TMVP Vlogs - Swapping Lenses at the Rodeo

everyone, today I want to talk about lenses and how to pick the right one that you need for the job that you're doing.
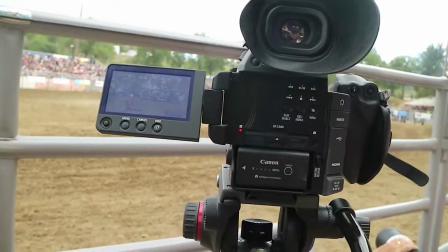0:11 I wanted to show you how to do this yesterday while I was shooting a rodeo, so in application I could talk about why I was swapping different lenses out to get different kinds of shots,
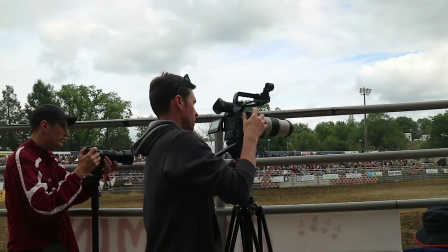0:20 but it got way too loud. You wouldn't be able to hear me, so I'm doing this now, and I'll cut back to some clips from yesterday to hopefully demonstrate what I'm talking about.
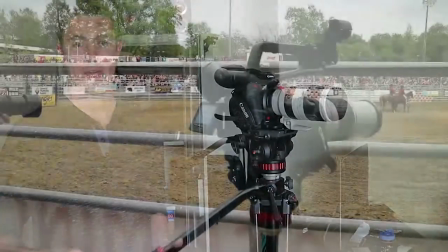0:28 So, when I was shooting the rodeo, you'll see here in this clip that they had me positioned way at the other end of the arena.
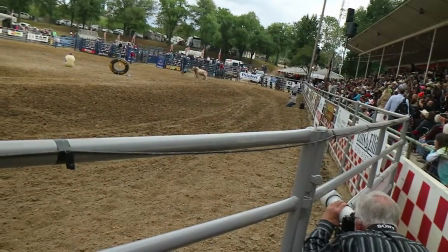0:35 You couldn't see anything from where I was, well, hardly. And that's why I was using this 100 to 400 millimeter telephoto lens,
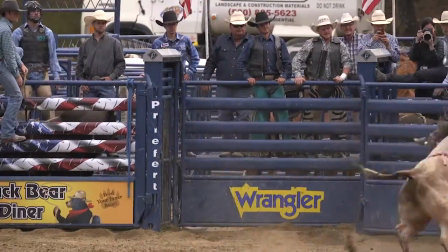0:41 so I could get as close to the action as possible and really pick up that fine detail I wouldn't be able to see otherwise.
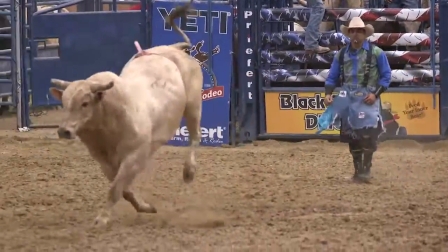0:48 I think I was actually pushed all the way into 400 millimeters here, so I could really get everything. So I was shooting that first clip on this little camera here that's shooting at an 18 millimeter lens, so you can see the difference between that and this 400 millimeter. But the reason I wanted to use a zoom lens was so I'd have some versatility and some variety.
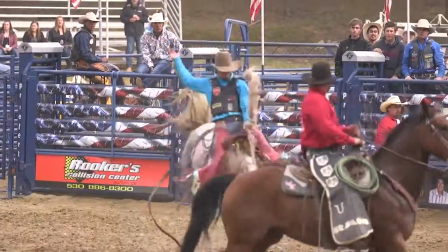1:06 If I shot the entire rodeo at that super zoomed in rate, it would get really boring when I'm cutting the final video together.
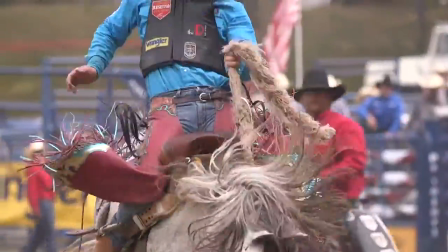1:12 So to have that kind of dynamic flexibility to get some kind of wider shots and some close shots, I wanted to have that. But since this lens can only go down to 100 millimeters, I would often have to swap it out for this one, which is a 24 to 105.
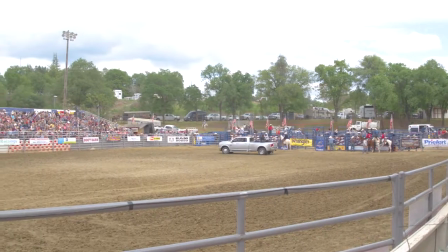1:27 So I'd be able to get an even wider shot. I guess there's the lesson right there, is if you're super far from the subject, make sure that your lens has a big number. I mean, that sounds pretty obvious, but here's why. The human eyeball naturally has a focal length of about 55 millimeters. It's actually somewhere between 40 and 70. So anything below 40 starts to have kind of that fisheye-y look. And anything beyond that really gets that finer detail I was telling you about. You can really see some stuff if you're zoomed in closer that you wouldn't naturally be able to see. And focal length is important because that is what that number on your lens means. The 400 millimeters has to do with the actual piece of glass inside of this lens housing.
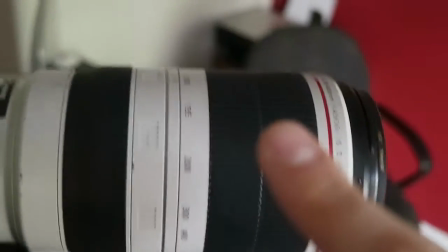2:08 So, here are the numbers, 100 to 400, and you can see on this lens here, that little line, that is my focal length.
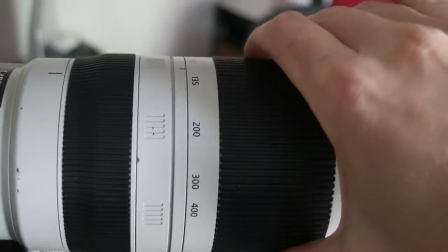2:15 Right now I'm set to 100. And now I'm spinning it to 400. Actually, I'll stop there at 250.
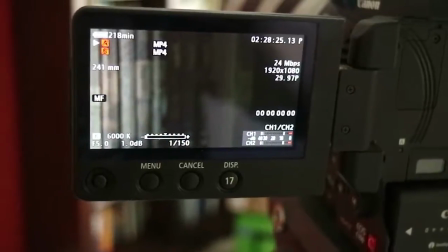2:21 And if I come around here, it'll tell me on my display what my focal length is. 241 millimeters. I was close with 250. So, what does that mean? The actual piece of glass inside of this lens body is 241 millimeters from the sensor of the camera, which is the digital equivalent to film.
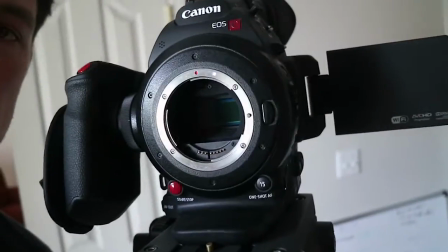2:41 Let me show you what it looks like. So there's the sensor right in there, that green piece of glass.
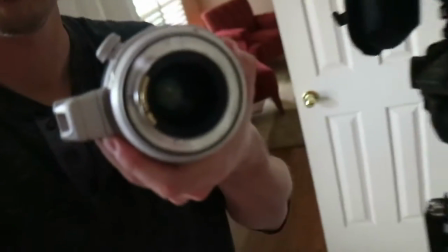2:47 And the lens I just took off, there's the actual lens right there.
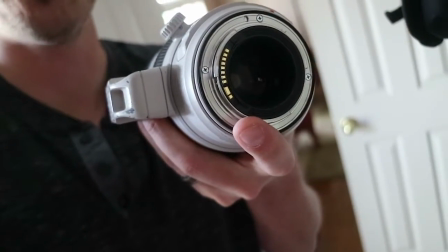2:54 So a second ago, as I was saying, that piece of glass in there was 241 millimeters from the sensor of the camera. So you'll see as we zoom in with the lens body, the actual lens inside is moving at the same speed and going the same distance from the sensor inside the camera. Which is why when you zoom in, you need more light to come in through the lens. Or maybe you'll notice that the picture is getting darker. That's because there's more space for light to get through. And one more thing, I make sure to attach the end of all my lenses these UV protective filters. Does a couple things. I think the primary uses are to protect the actual lens from dust or scratches, or if you drop it, this will hopefully break before your lens does. But it also makes colors outdoors a little bit more vibrant, since it does kind of filter out some of those UV filters. But to make things more confusing, this is also measured in milliliters, but it has nothing to do, milliliters? Millimeters. Has nothing to do with focal length. It has to do with the actual diameter of your lens. This is 77 millimeters, which has, like I said, nothing to do with focal length or where your zoom lies. And now I've just put fingerprints all over my filter. Great. So again, the big takeaway is when you're close to your subject, smaller lens, smaller focal length. If you need to get something really far away or you really want that fine detail, get that bigger lens.